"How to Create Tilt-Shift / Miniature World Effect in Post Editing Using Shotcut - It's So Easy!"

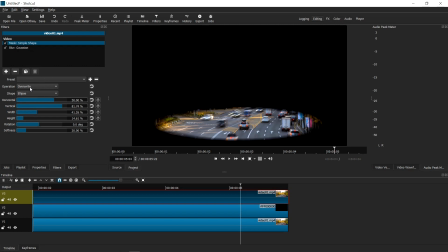7:22 And instead of this operation set to overwrite,
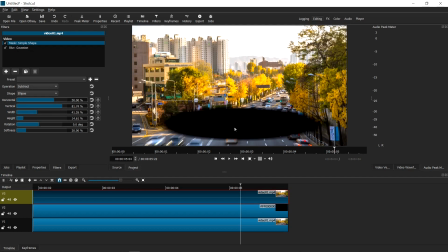7:27 we want to go to subtract right and so now what it's doing is it is showing everything else except for the part that i want to focus on and
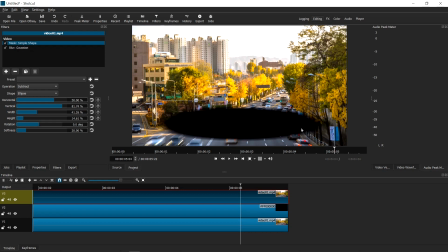7:43 so now that that now that the selection has been created with the help of that black background i don't need that black background anymore so i can actually just
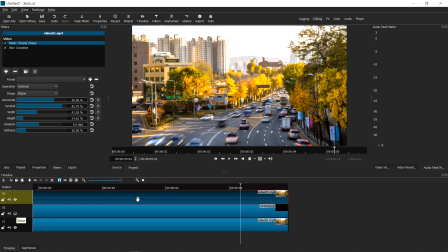7:55 make that invisible by clicking this eyeball here and then with that selected knowing that everything else is chosen I can go back to the Gaussian blur here
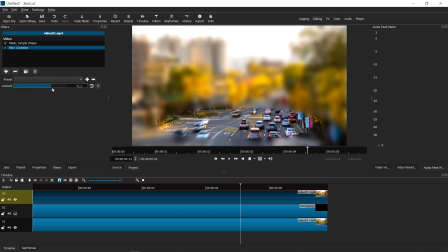8:10 and then I can then increase the blur as you can see in my image I'm blurring everything else except for that oval shape in the middle now
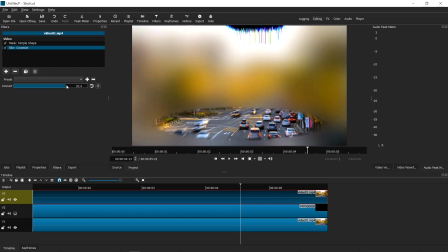8:25 what we notice here if I drive it all the way to here what i notice is the edge of the oval is a little too harsh and so what we want to do is we actually want to go to back to the mask simple shape and go into the softness setting and
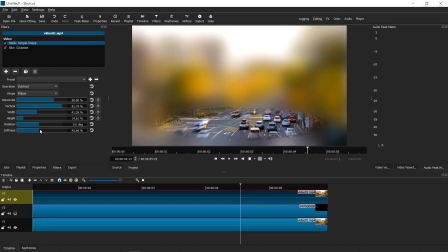8:43 we actually want to make it even softer so that so that the oval looks a little bit more gradual. And then let's go back to the Gaussian blur. And we want to drop that blur by a lot because this is,
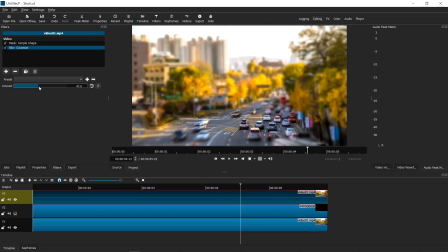9:05 that's not how our eyeballs see toys. So this is probably about the right setting, which is, it looks like 44.8. And so let's go ahead and play that and see what that looks like that's
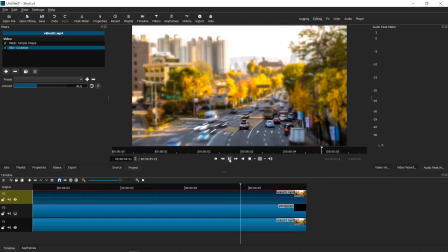basically it really believe it or not this is the whole this is the whole technique so if I uncheck that top layer and I
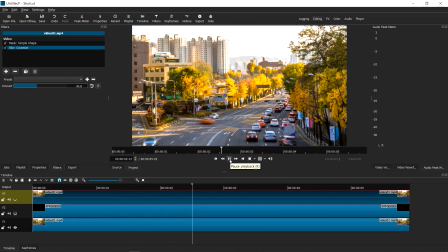9:40 play this video the original video that's what it looks like but
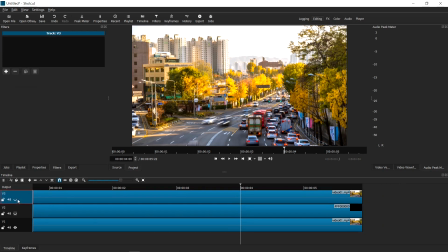9:46 if I add that additional layer on top of it this is where that toy it actually helps that my computer is stuttering a little bit so it creates kind of that herky-jerky movement when
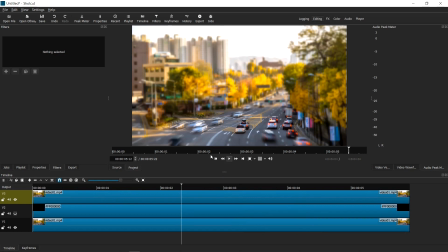10:08 in actuality it should actually be playing in full speed. So let me just set the preview scaling to 360 so that you can see it in full speed. And so that right there is
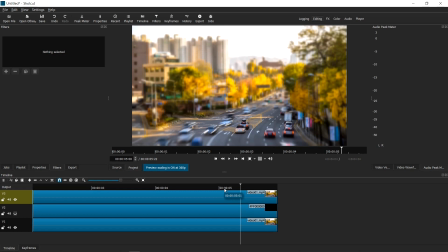10:28 the tilt-shift technique replicated in post-editing using Shotcut. Now let me render this so that you see what this whole thing looks like after it's been exported.
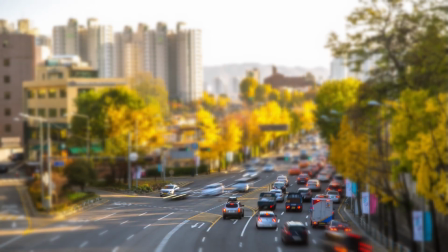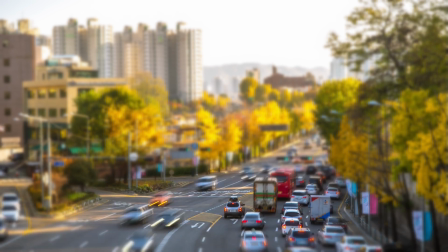10:47 So there it is, creating the tilt shift effect in post-editing using Shotcut.
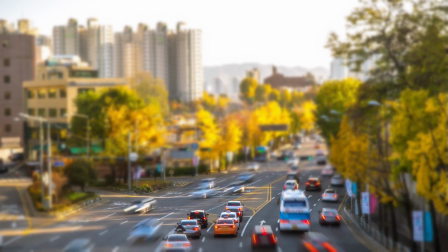10:55 Pretty easy, right? So once again, thank you for coming to my channel, watching my tutorial, and once again, last but not least, just asking you guys if you liked what you saw, please click the subscribe button.
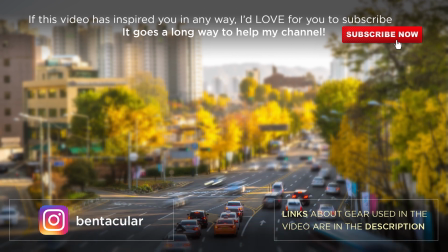11:08 I appreciate your subscription. I'll see you in the next tutorial.